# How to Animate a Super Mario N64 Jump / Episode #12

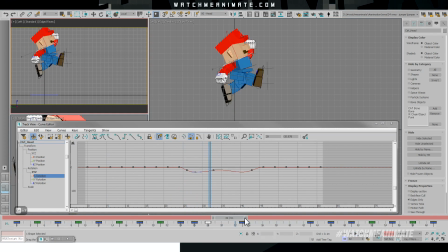(4:18)
And then the next will be the X rotation. We'll make his head turn ever so slightly left to right to give us a little more texture.
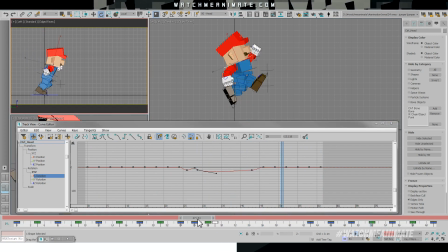(4:25)
And then we'll go back and forth cleaning up the F curves. Now the next thing we want to do is add in some squash and stretch.
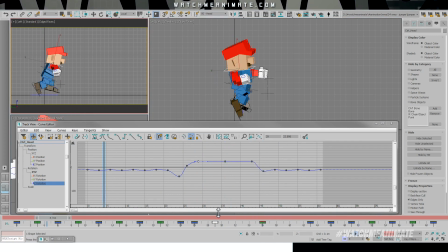(4:32)
Now this rig allows us to do squash and stretch, so of course we're going to use it, and we'll do it on his head and his hips.
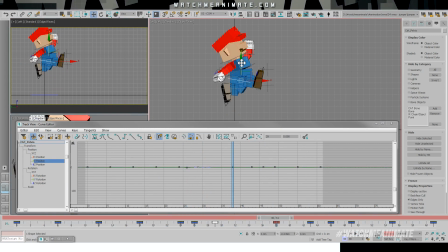(4:39)
The squash and stretch is super subtle, but just enough to feel it in the jump.
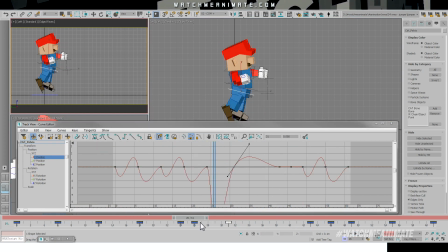(4:44)
Now, it certainly adds more appeal to the overall jump, and let's be honest, this is Mario, he's all about appeal.
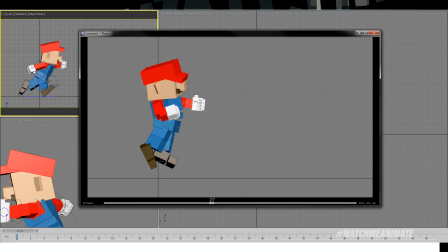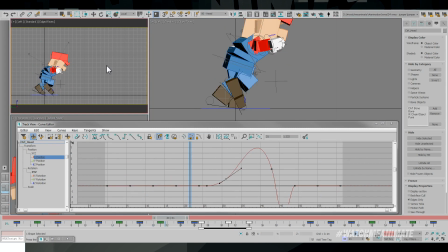(4:57)
Now let's add a little more pop to the jump, and how will we do this, you're probably wondering?
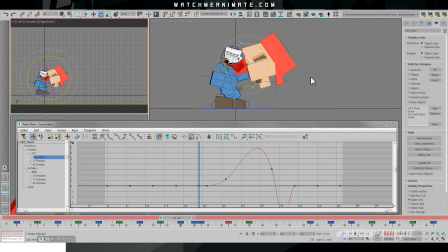(5:02)
Well, it's actually quite easy.
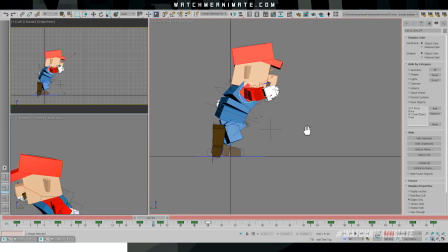(5:03)
We're gonna go on the first frame of the jump, we're gonna create a contrasting pose, and in this case, we'll curl him up like a little ball, and that's really all you need.
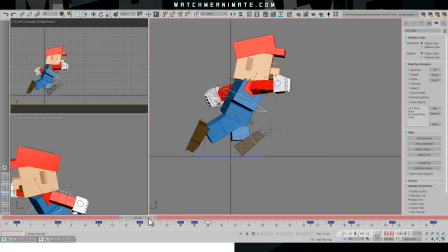(5:11)
Now, your eyes won't necessarily register the first frame, but instead you're gonna feel that something is happening, giving you that pop in the animation.
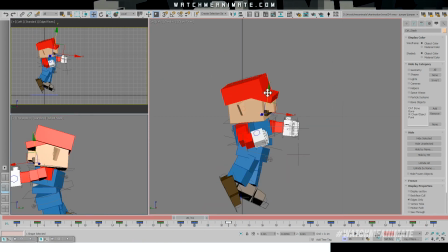(5:19)
Now, while we're at it, let's not forget to bring that mustache to life, very important. A few key frames and that should do it.
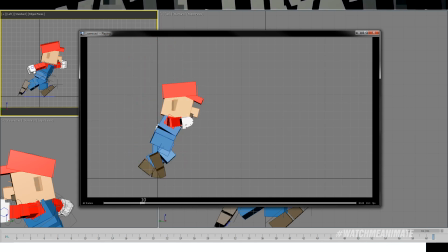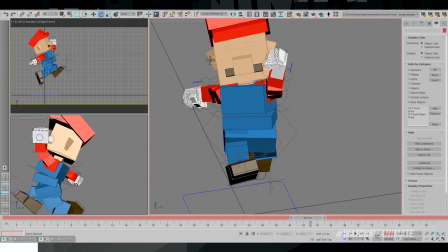(5:33)
Now, our jumper model doesn't really have a sophisticated facial rig, as you can see,
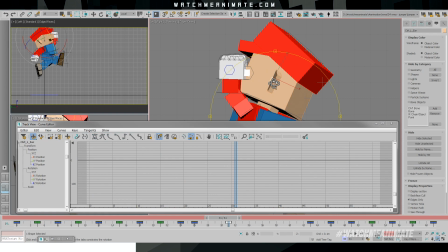(5:38)
but that certainly doesn't stop us from having a little fun by animating the ears, his nose, mustache, and even eyes,
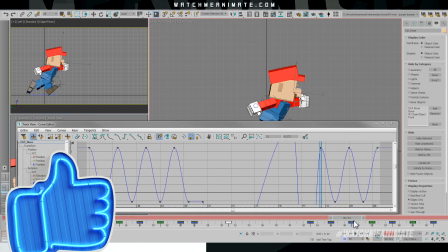(5:44)
which all have controllers.
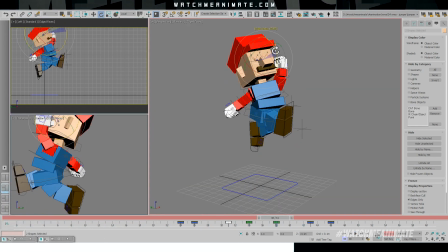(5:46)
It's these little details that aren't as noticeable at first, but certainly add a level of polish to the final overall animation.
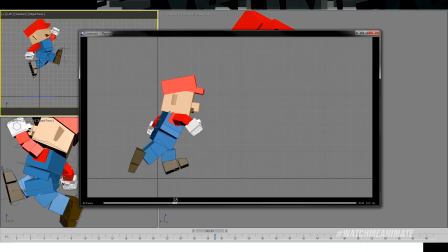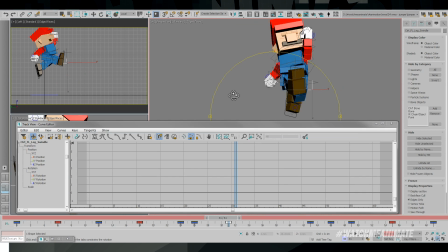(6:00)
Here we go with the final pass on our Super Mario 64 inspired jump,
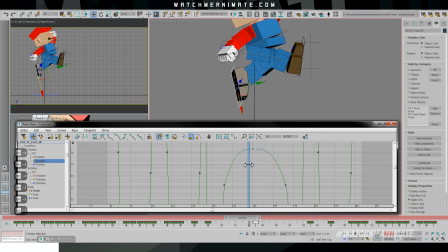(6:05)
and at this stage of the animation our timing is locked in, our key poses are locked in, and any tweaks in general are very minor and super subtle,
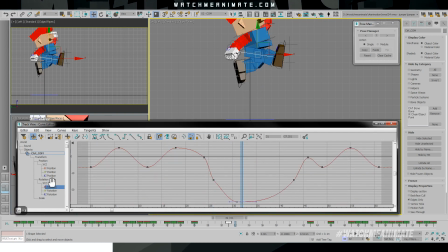(6:13)
but still necessary to tighten up the overall appeal of this iconic jump. Alright, time for a true story. 1985, my parents brought me to Hampton Beach and bought me my first Nintendo Entertainment System.
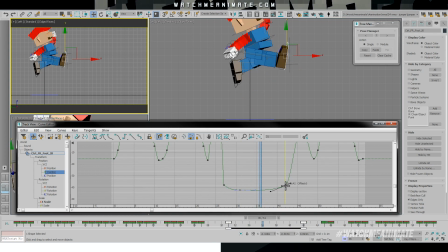(6:26)
Now when we crossed the border back into Canada and the Border Patrol asked my parents if we purchased anything on our trip, my parents totally forgot about the NES.
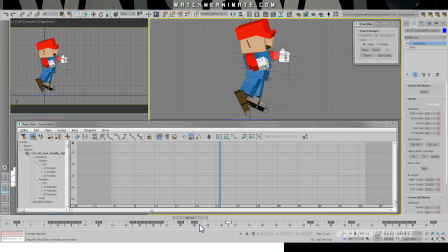(6:35)
And then the officer, of course, asked to take a look in the trunk of our car, and there it was, an NES all sealed up, brand new.
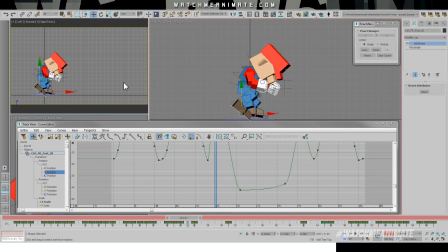(6:42)
I cried and begged the officer for forgiveness, and it worked. Thank God for this officer, he was awesome.
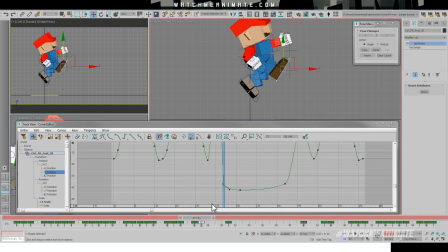(6:48)
I made it back home to play Super Mario on my NES, baby. Oh my God, the times and the memories I had with the Nintendo, amazing.
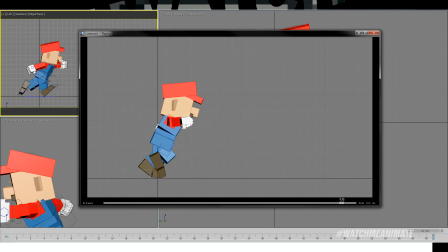(6:56)
All right, time for a WMA recap.
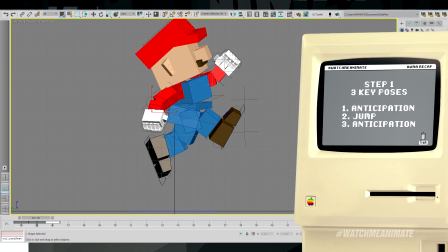(7:01)
3 poses with 1 duplicate, starting with the anticipation, then the jump, then back down to the anticipation.
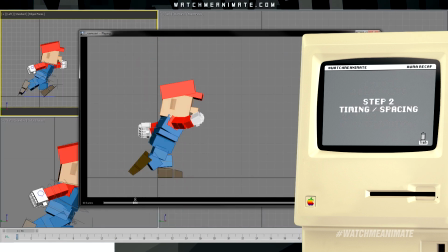(7:08)
Next step, we locked in our timing and spacing. We then adjusted the calm, spine, and feet F-curves.
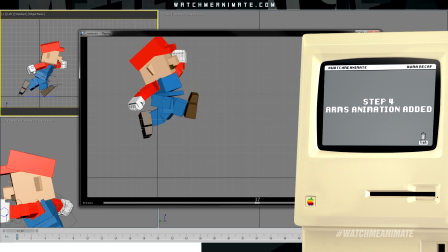(7:15)
Moving forward, we added the arms into the mix. We then tightened up our F-curves and added some squash and stretch.
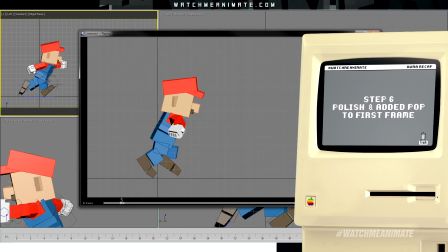(7:22)
More polish was added, and then we added the pop at the beginning on the first frame of our jump.
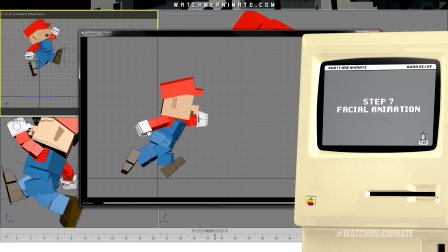(7:27)
A little facial animation added to give us more appeal.
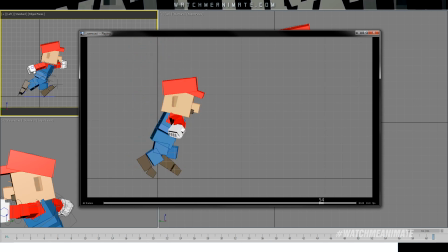(7:30)
Final touches were added, and that is how we animate the iconic Super Mario 64 jump from the N64.
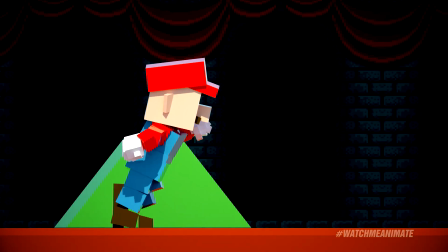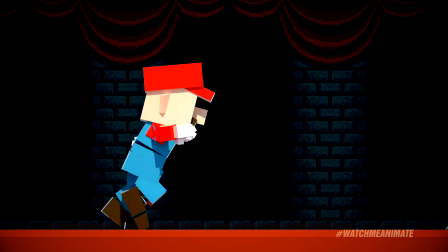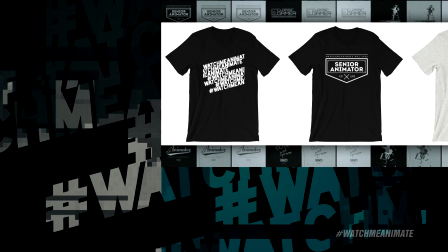(7:53)
To be continued. What's up guys, hope you enjoyed watching this video.
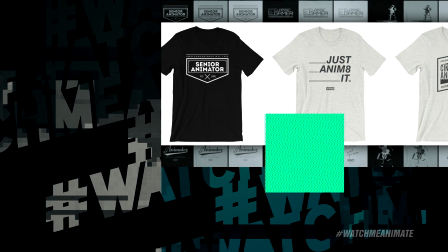(7:58)
My new merch line is officially launched, so be sure to check it out by clicking the WMA apparel link.
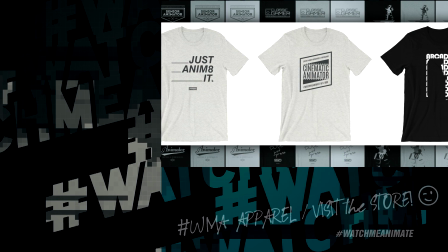(8:03)
If you're not already a Watch Me Animate subscriber, click on the top left of your screen so you don't miss out on any new videos.
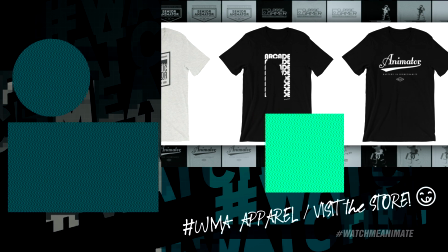(8:08)
And if you want to watch the last episode, click the video in the lower left of your screen. Thanks again for watching, and I'll see you guys on the next episode.